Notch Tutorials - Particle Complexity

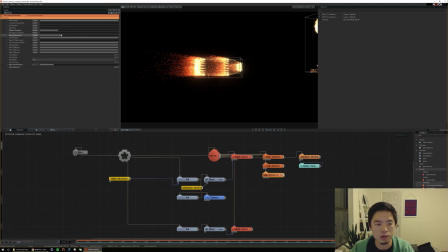So I kind of like that long connection, but I don't want so many. So again, you can use this particle use amount to just decrease how often that occurs. And maybe tune this particle alpha a little bit as well, right? So they're just a little bit transparent.
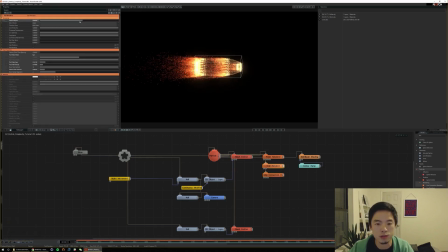Like it gets a little bit dense in here. I might just tone down the alpha in all of my settings just a little bit. Right, and here we're already starting to see a little bit of complexity. I mean, when I talk about particle system complexity, what I'm really talking about is just layering.
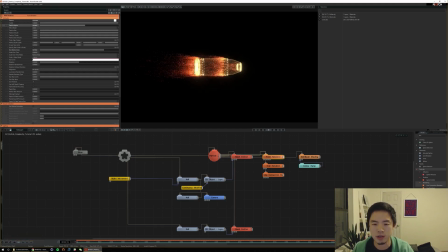The more things that you start to layer on, the more of a complex feel you're going to get. And instead of feeling like this simple thing, it really starts to come to life as you get a little bit of trails in here, a little bit of dots, a little bit of line connections. It starts to mesh together and form something that is really visually interesting. And if,
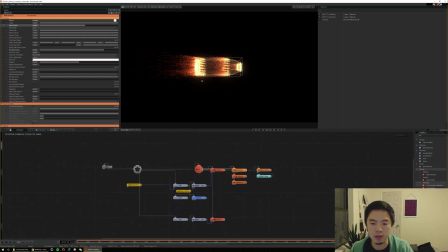another trick that I like to do when I want to make it even more layers is there's this really great and useful emitter called a trail emitter. And what that is it emits from particles that you've emitted. So it's kind of like this inception of particle emission.
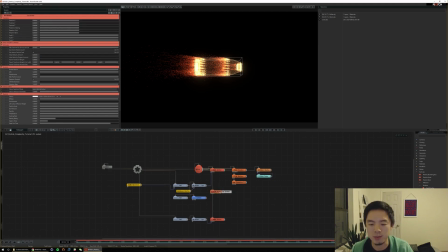So you've emitted particles from the mesh, but then you can emit more particles from those particles you've just emitted. How I like to use these trail emitters is to hook them as a child of the emitter that you want them to act on.
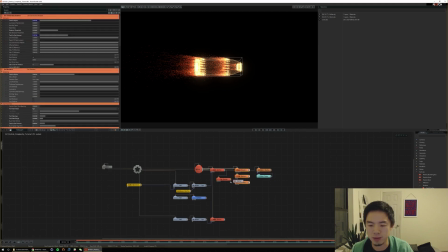So this to me, visually speaking, makes a lot of sense, because first we're emitting from this mesh, and then we're emitting more from those particles that were emitted from that mesh. And if we go into this trail renderer here, there's a few settings in here right off the bat that I like to tune.
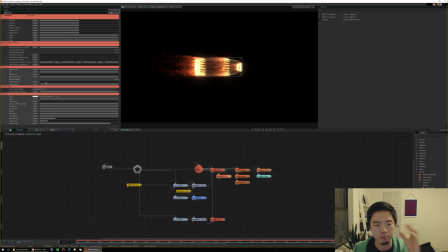The default is that there's no life randomness, so it'll kind of emit in like pulses, and I want it to emit sort of continuously without those pulses. So I typically bump this life randomness to 0.9, meaning the particles should be very random in terms of their lifetime. And what happens is that you get a much more even sort of emission of these particles.
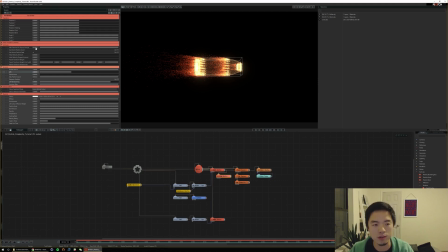And another thing that I like to change here is I don't need 50 particles emitted for every original particle emitted. I'm going to tone that way down to like 4, it's just so it's less. And, as you add more emitters here, one problem that a lot of people run into is how do you keep track of how many particles you have?
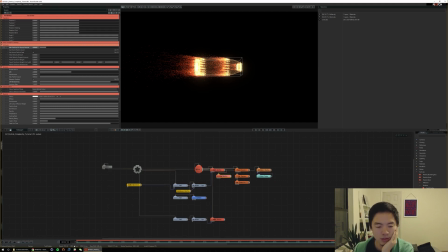Like it's going to affect your system performance. You're going to hit ceilings on the sort of max particle counts here, as well as in your root node here, your number of particles. So what's a good way to, keep track of what's happening? One thing that I find really useful is in your particle root, there's this checkbox called show metrics.
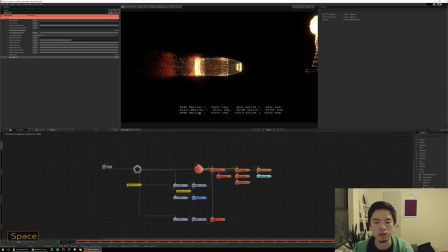And if you check that, what it's going to do is it's going to give you a little printout of each of your emitters. And this first number is how many you've set for it in this max particle count.
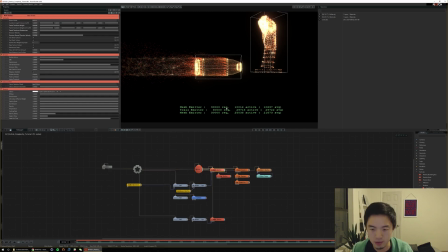So 30,000 required or requested, I guess. It'll show you how many are active at this moment in time. So right now, there are 10,000 particles active for our first mesh emitter here. And then it'll give you an average count. So over time, roughly how many are active at any given moment, right?
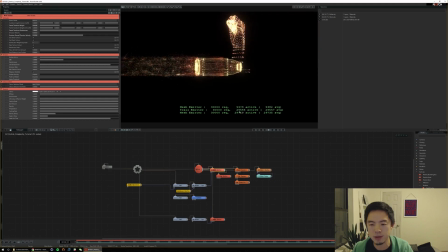And you can use this number to better gauge, like, am I emitting enough particles, or am I allowing enough maximums so that I can emit that many particles? And one issue that I'm seeing right away is we've requested in total here 90,000 particles, but our particle root only allows for 64,000.
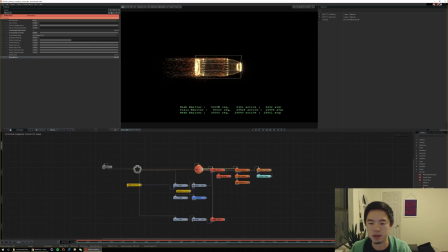So you're going to start to hit limits on some of these, and you're not going to be emitting how many particles you should expect. So right off the bat, I would just increase this. I wouldn't go too crazy with it, just be sensible with this number. I'm going to pick 250,000 right now, because that gives me a nice little bit of room above 90,000 here.
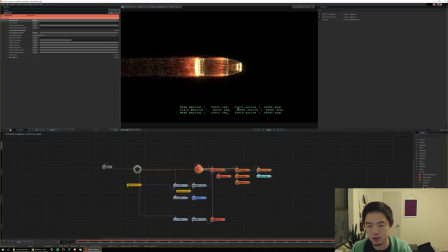And you'll notice, see right there, our number went from 5,000 to 18,000. So that'll tell you that we were being limited by our particle root. So when I'm working on particle systems, I kind of like to leave this on. I think it's a really nice guide for where you are in terms of system
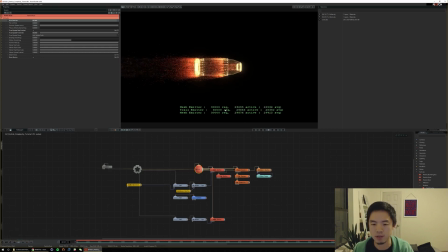performance in your particle system and how much overhead room that you have left. So this also shows us our trail emitter is kind of hitting this ceiling quite quickly.